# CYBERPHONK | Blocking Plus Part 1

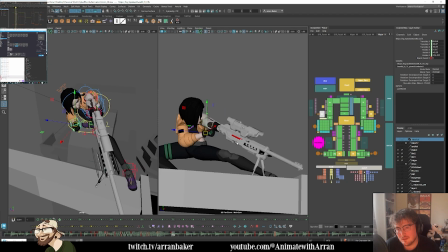45:46 I'll see how this feels, but I have a feeling we just may want to change a little, like the positions of some of this stuff. Just so it feels more distinct. Oops.
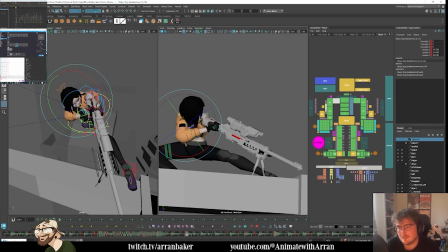And then
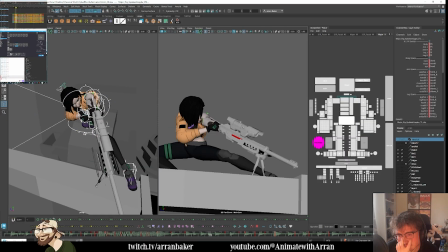yeah, because then we have that next beat is the barrel.
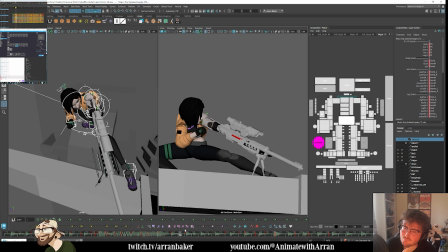So I can change when that barrel timing happens as well. So in here, this is when it can come out.
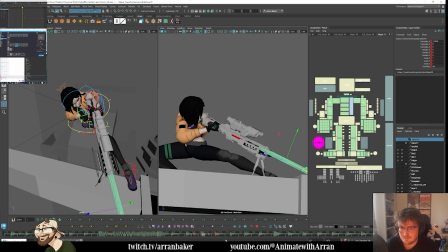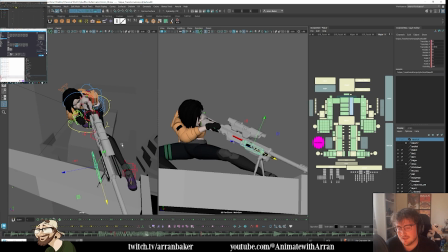47:03 I do feel like there's still some extra texture is like needed in here. These parts here, I have them going to the side.
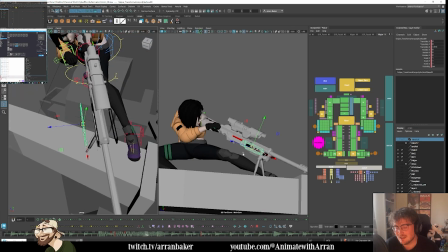47:10 You actually do see them pop out in perspective view, but you don't see them in camera because the camera is flat to the sniper. So I need to change the angle at which these come out. It could be that they slide down. There's lots of different ways I can approach it.
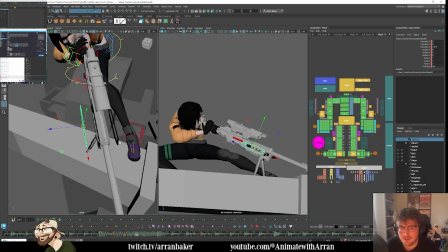47:27 But they don't need to happen at this part early. They're too early right now.
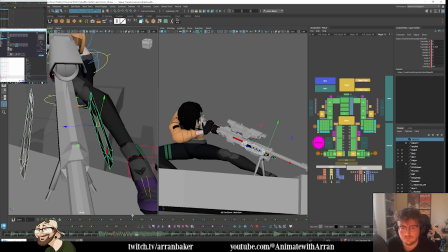So I think here is where they should happen. So I'm going to delete this and bring this later.
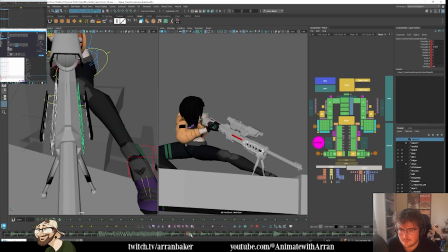Same for these parts here. These feel too early.
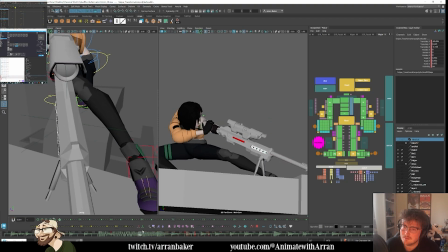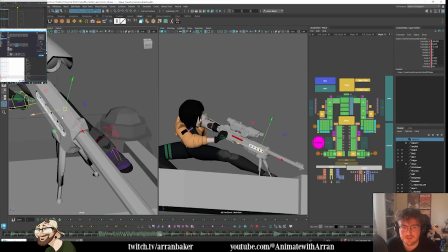48:13 Maybe when it twists, these pop out or something. So let's have a look.
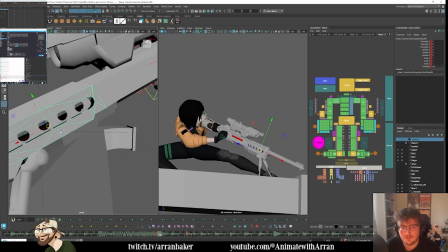48:23 So this part here, I'm going to have them slide outwards.
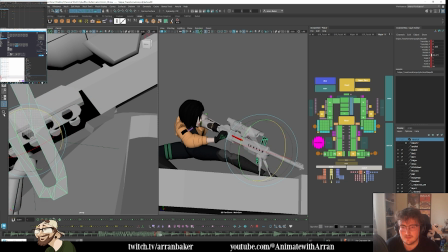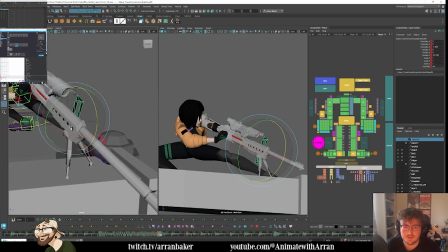48:34 So they twist.
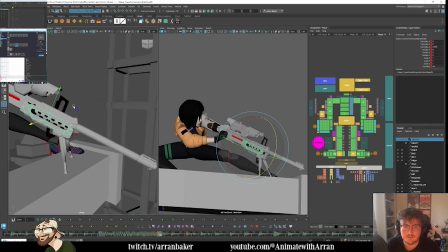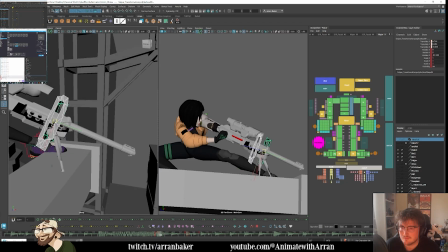Just trying to find the right position where it's going to read. Maybe somewhere here.
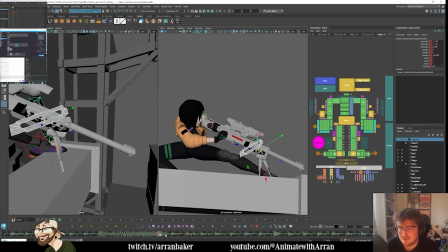49:06 I'm going to slightly delay them. That already looks better. And then I can delete this stuff.
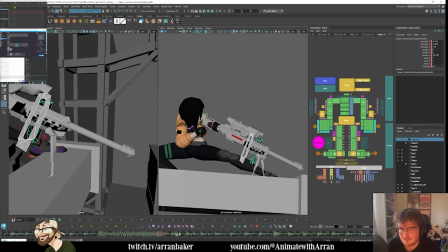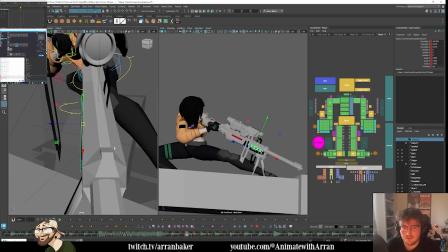49:34 And then these little cylinders in here, this is where these can pop out. Oops.
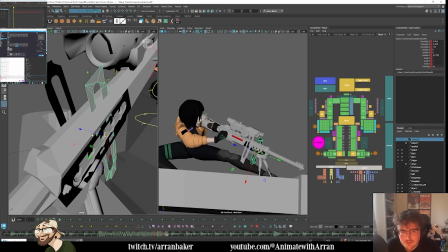49:40 That should have been further back.
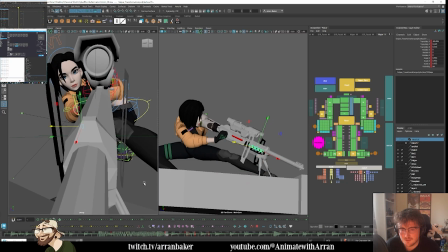49:52 So these guys.
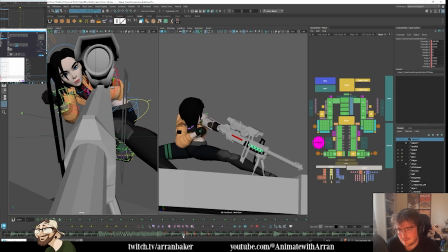49:58 These can pop out here. So This is where these get knocked. Now I could push them forward.
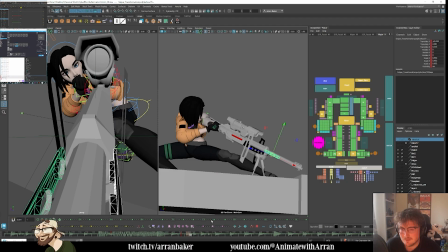50:16 So they come up. And then maybe they can fan out or something.
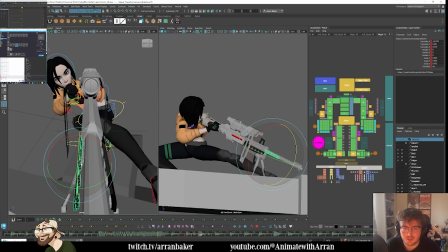50:28 I'm just playing around, I'm experimenting. I'm just trying to make it feel as mechanical and transformative as I can.
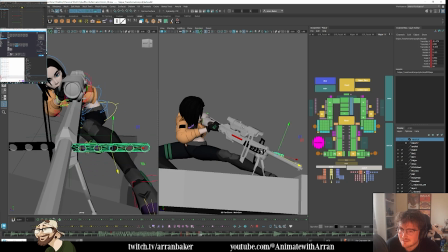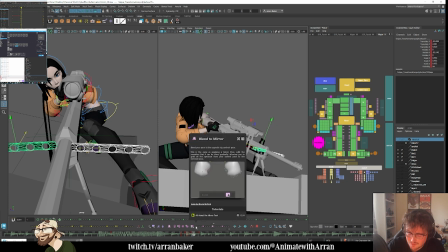51:01 Oops, sorry. You have to stop that there. There's my alarm.
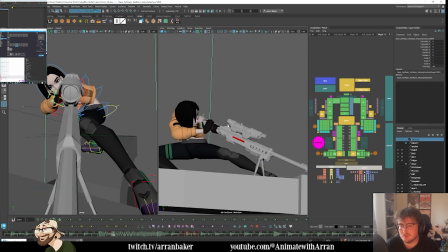51:20 That already feels like there's more going on though. The only thing is there's a lot of different circles there that just make it a bit complex because we have this inner circle in here, this barreling part.
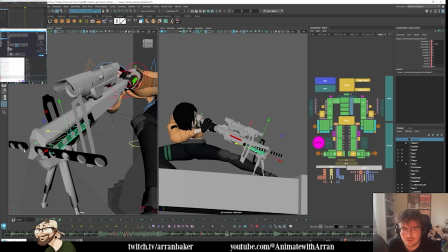51:34 So I'm tempted to just delete this bit. That's how that looks.
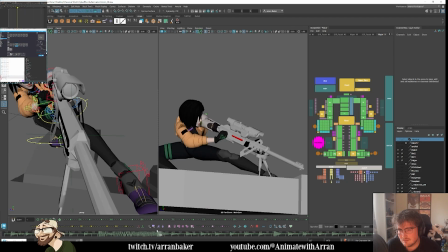Yeah, I think that's cool.
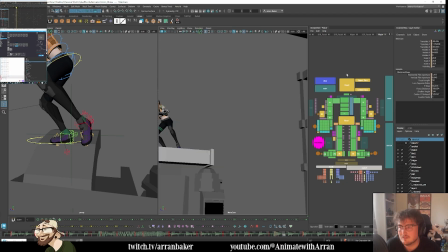51:53 And then we'll just see how that looks. Let me just unmute that. And then lock the camera.
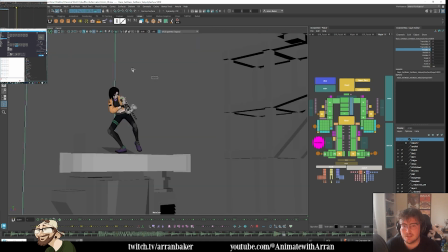52:01 I just want to see how this actually plays now.
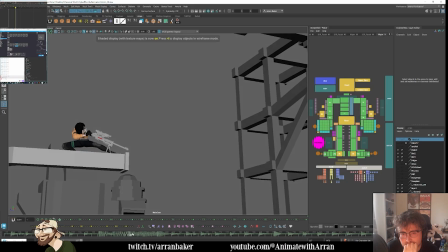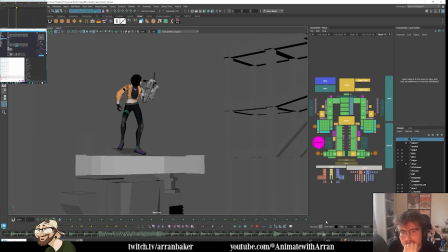Yeah, there's a lot of different parts going on in there.
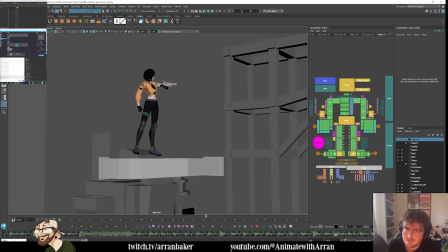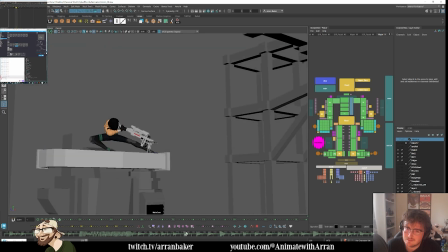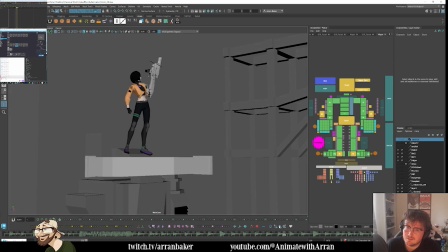I'm just trying to think it. I don't want to make the shapes too complex.
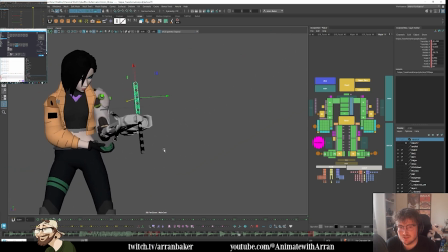52:57 Otherwise, you just don't have a clue what's going on.
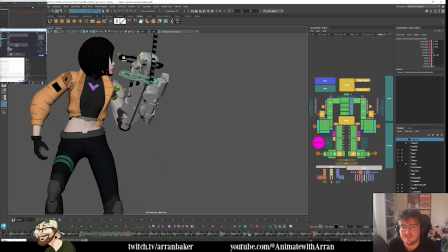53:02 So in here, I'm now wondering if we can simplify some of this stuff in this beat.
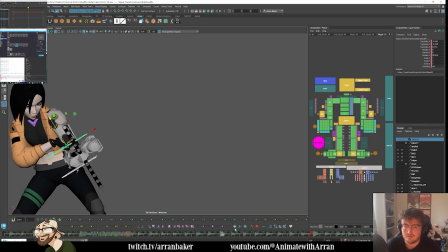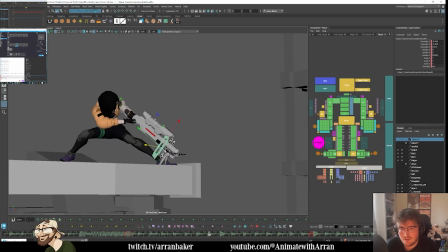53:17 So maybe in here, as it begins to pull up.
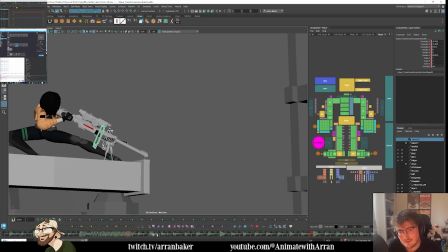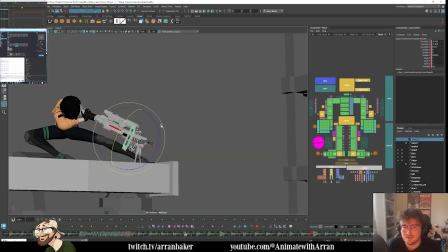53:27 Here, so this could be where it slots in.
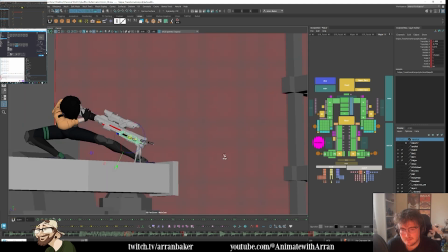Don't know what happened there, that's strange. Now this is easing in, and then this is where we'll snap back in.
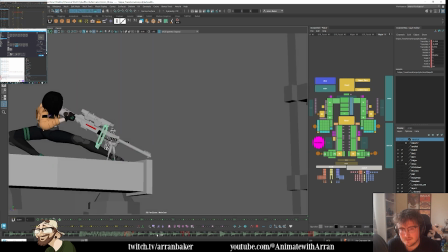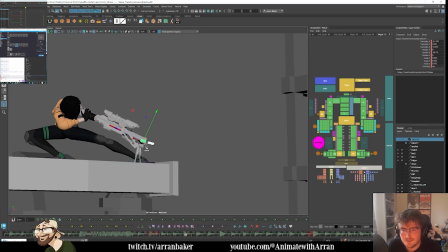54:06 And then these guys,